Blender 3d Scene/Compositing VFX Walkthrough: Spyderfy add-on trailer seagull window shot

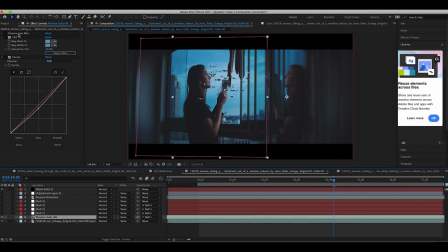4:14 So the first thing I did to blend this into our scene was add a camera lens blur effect here with a blur radius of four. So go ahead and enable that. And now as you can see already looking much better much closer to our blurred clouds and city in the background Then I've added a tint effect
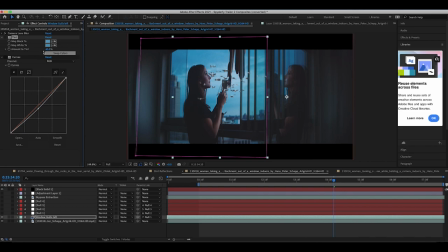4:30 tinting our seagulls element toward the color of the sky in our background as well So I'll go ahead and enable that which as you can see gives it a little bit more environmental lighting and also lifts those shadows a little bit I did think the shadows were lifted a little bit too much So
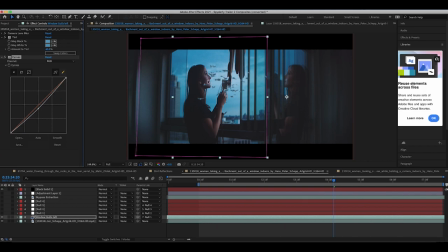4:45 I added a curve setting here to bring them back down and kind of match the black levels to our background city here. So that was it for our seagull layer. Another thing I did was create a mask here and just rotoscope out this foreground here.
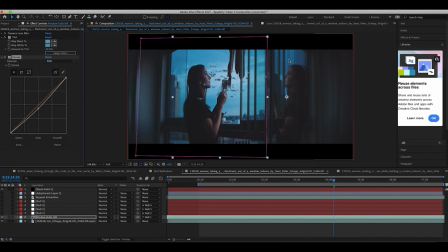5:01 As you can see, this is a reflection of our character in the window. And this sky that you see is not actually the sky directly behind this glass, but rather a reflection. So I've just masked out our seagulls so that they only show up in this portion of the image.
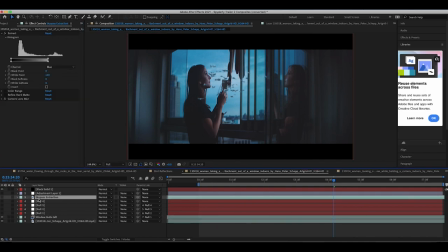5:14 The next thing I did to integrate the seagulls into the environment was create a mat of the window here in the foreground of the shot. As you can see right now, we have some seagulls overlapping this window in the foreground, which we obviously don't want as they're supposed to be off in the distance.
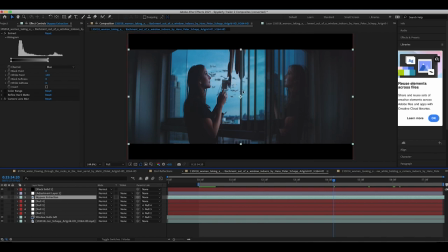5:30 So what we've done here is we've just added a mat to hide the window as well as the woman here in the foreground. And we've just used an extract effect to extract the brightest parts of the image so pretty much just the sky layer which in this scene happens
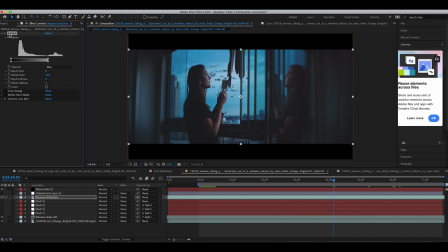5:44 to be the sky and We can isolate that sky very effectively with this extract tool and create a matte with it very easily So as you can
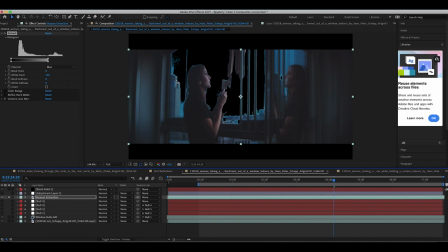5:53 see if I just isolate it by itself This is our matte and this black part here where there is an alpha channel is exactly where we want the birds to show up and I've just added a little camera lens blur to this mat as well.
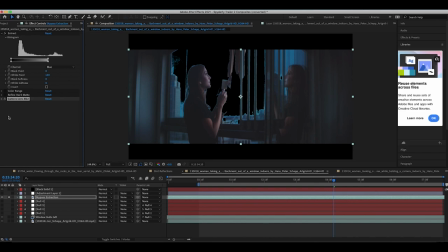6:06 I tested out some refining tools on the mat but it turns out all I really needed was a little camera lens blur and it was enough to sell the effect.
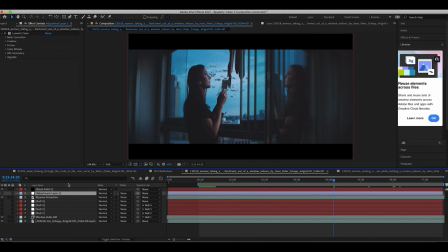6:14 Finally to finish off the shot as usual I've added an adjustment layer with some color correction. I've used the Lumetri color yet again and when we enable it this is what we get for our final shot.
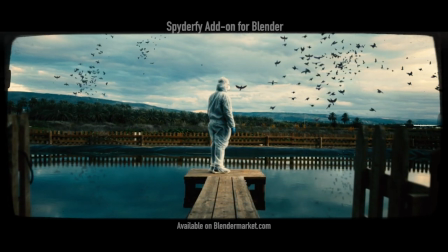6:24 Anyways guys that's it for this video I hope it was helpful. As always feel free to leave a comment if you have any questions or suggestions in the comment section below.
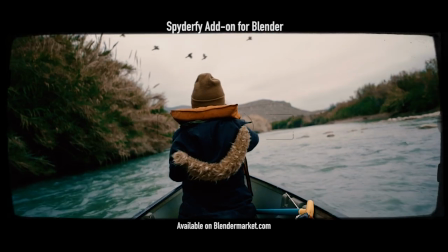6:31 Lots more tutorials and breakdowns coming soon. I'll see you next time.